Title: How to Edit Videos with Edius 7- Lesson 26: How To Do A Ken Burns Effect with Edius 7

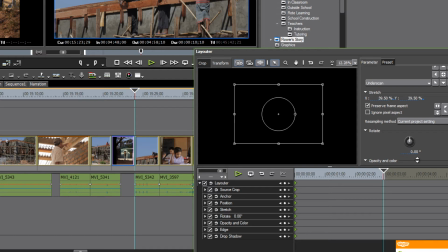(8:24)
If you wanted to be adding a dissolve, we should maybe do that first.
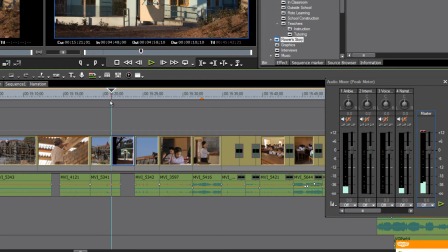(8:28)
Let's hit OK on this and go back to our timeline and add our dissolve first. And on the other end as well. And then that lets Edius know that you're wanting to extend your
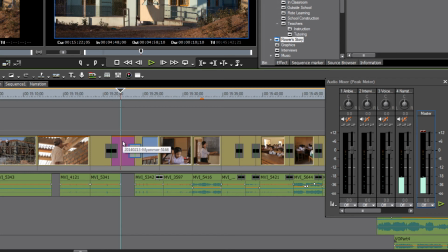(8:45)
effect out further, or at least it gives you the option of doing that, to start your effect right as the dissolve starts. You wouldn't necessarily have to. I mean, if you would prefer to have it a stable shot and until you get into it for 2 or 3 seconds and then start the push in, you could do that.
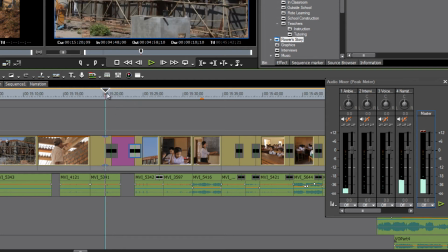(9:03)
But this putting the dissolves in first at least allows you the option of deciding
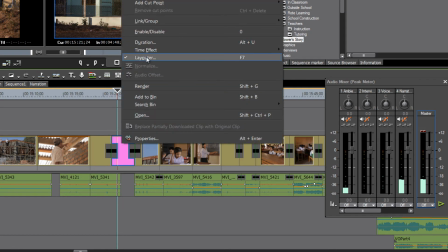(9:08)
when you open up your Layouter tool here of where you want to start that.
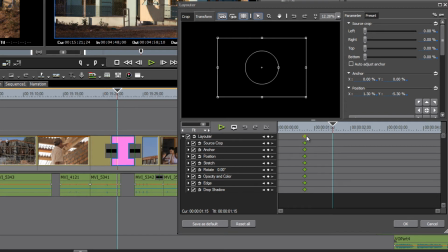(9:14)
You'll notice now that we've added the dissolve that our keyframes have pushed in. By adding that at dissolve, we've actually added more frames to our still shot to work with. But at this point, we could actually just grab a hold of any one of these and slide them back so
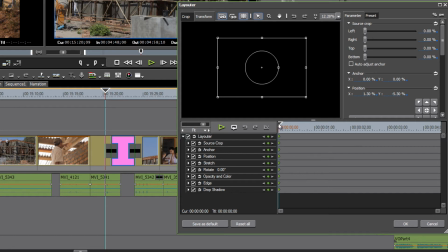(9:31)
that our keyframe now again starts at the first frame of where the dissolve starts. Okay, and then we can move our playhead across until it gets to the end of that dissolve and add another keyframe.
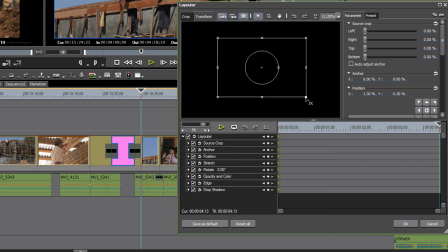(9:46)
We could either do it this way, or just by pointing to any of the corners and starting to pull it out just a little bit.
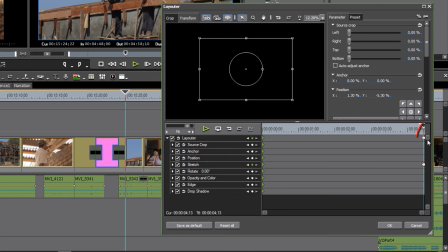(9:55)
When we let our mouse go, we'll see that Edius adds the amount of keyframes. And the the key here is not to add very much of a an increase,
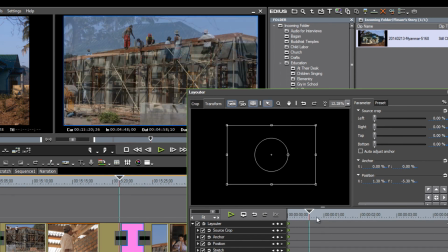(10:08)
or don't push into your shot very much.
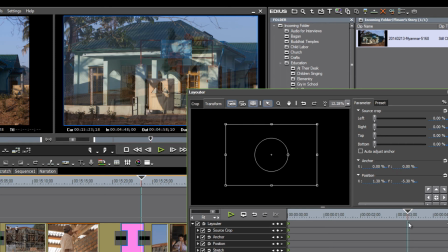(10:11)
The idea is that you want this just to be a subtle, almost unobservable push in. You hardly want the viewer to know what's happening. They get a feel that something is happening, but it's such a slow,
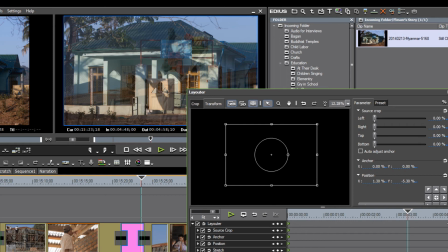(10:27)
subtle push in that they maybe not even be conscious that something is happening.
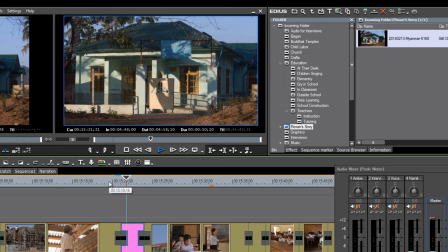(10:33)
So let's take a look at this.
They have finished a health clinic and are now building a new school.
And that's about right. You know, you could play around with that if you wanted to have a little bit faster or slower zoom.
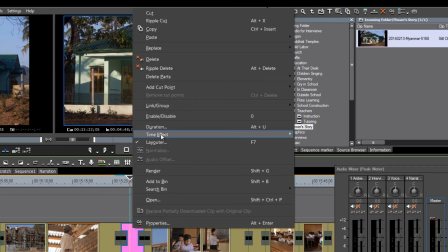(10:47)
You can go back into your tool, your layouter tool,
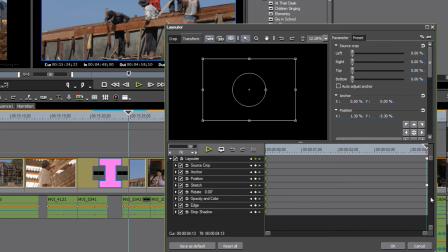(10:52)
by putting your playhead right over top of the keyframes and making adjustments here by pointing to any one of these corners and pushing it in just a hair in order to make it a little bit slower of a push into the shot.
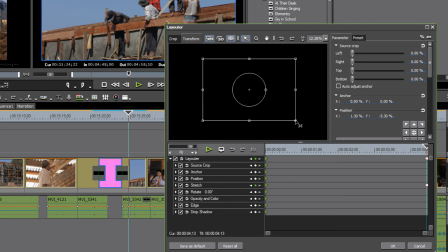(11:09)
If you wanted to make it a little faster push in, you'd want to pull it out just a little bit. Another way to do it is to scroll down here and find this percentage point here. And with your cursor over top of the keyframe that you want to change,
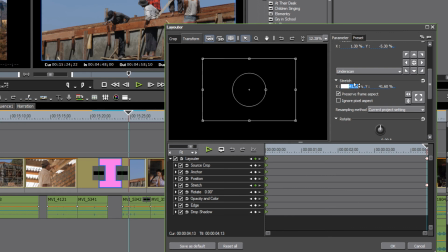(11:27)
you could slowly push this up just a little bit. And you'll see the box moves as well. And by pushing it up, it would make your zoom in a little bit quicker. If you pulled it down just a little bit, it would make your zoom just a little bit smaller.
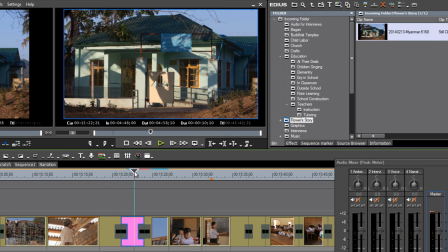(11:47)
So you see what's happening here is that even though I forgot to shoot some video of the health clinic, I guess I wasn't quite sure that the client wanted that shot. I did manage to get a nice still shot of it.
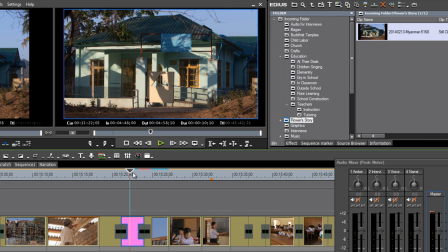(12:02)
But now, because we're doing just a little slight push in, most viewers won't catch on to the fact that this is a still shot. Because of the slow push in, it looks like it's a video of the clinic, and it's just doing kind of a slow push in with your video camera.
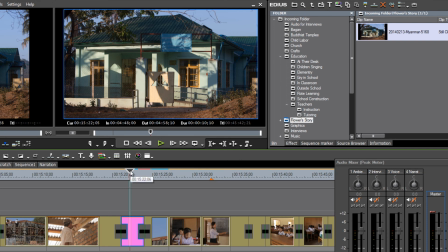(12:21)
And that can kind of save your butt if you happen to get a still of something but didn't get the actual video.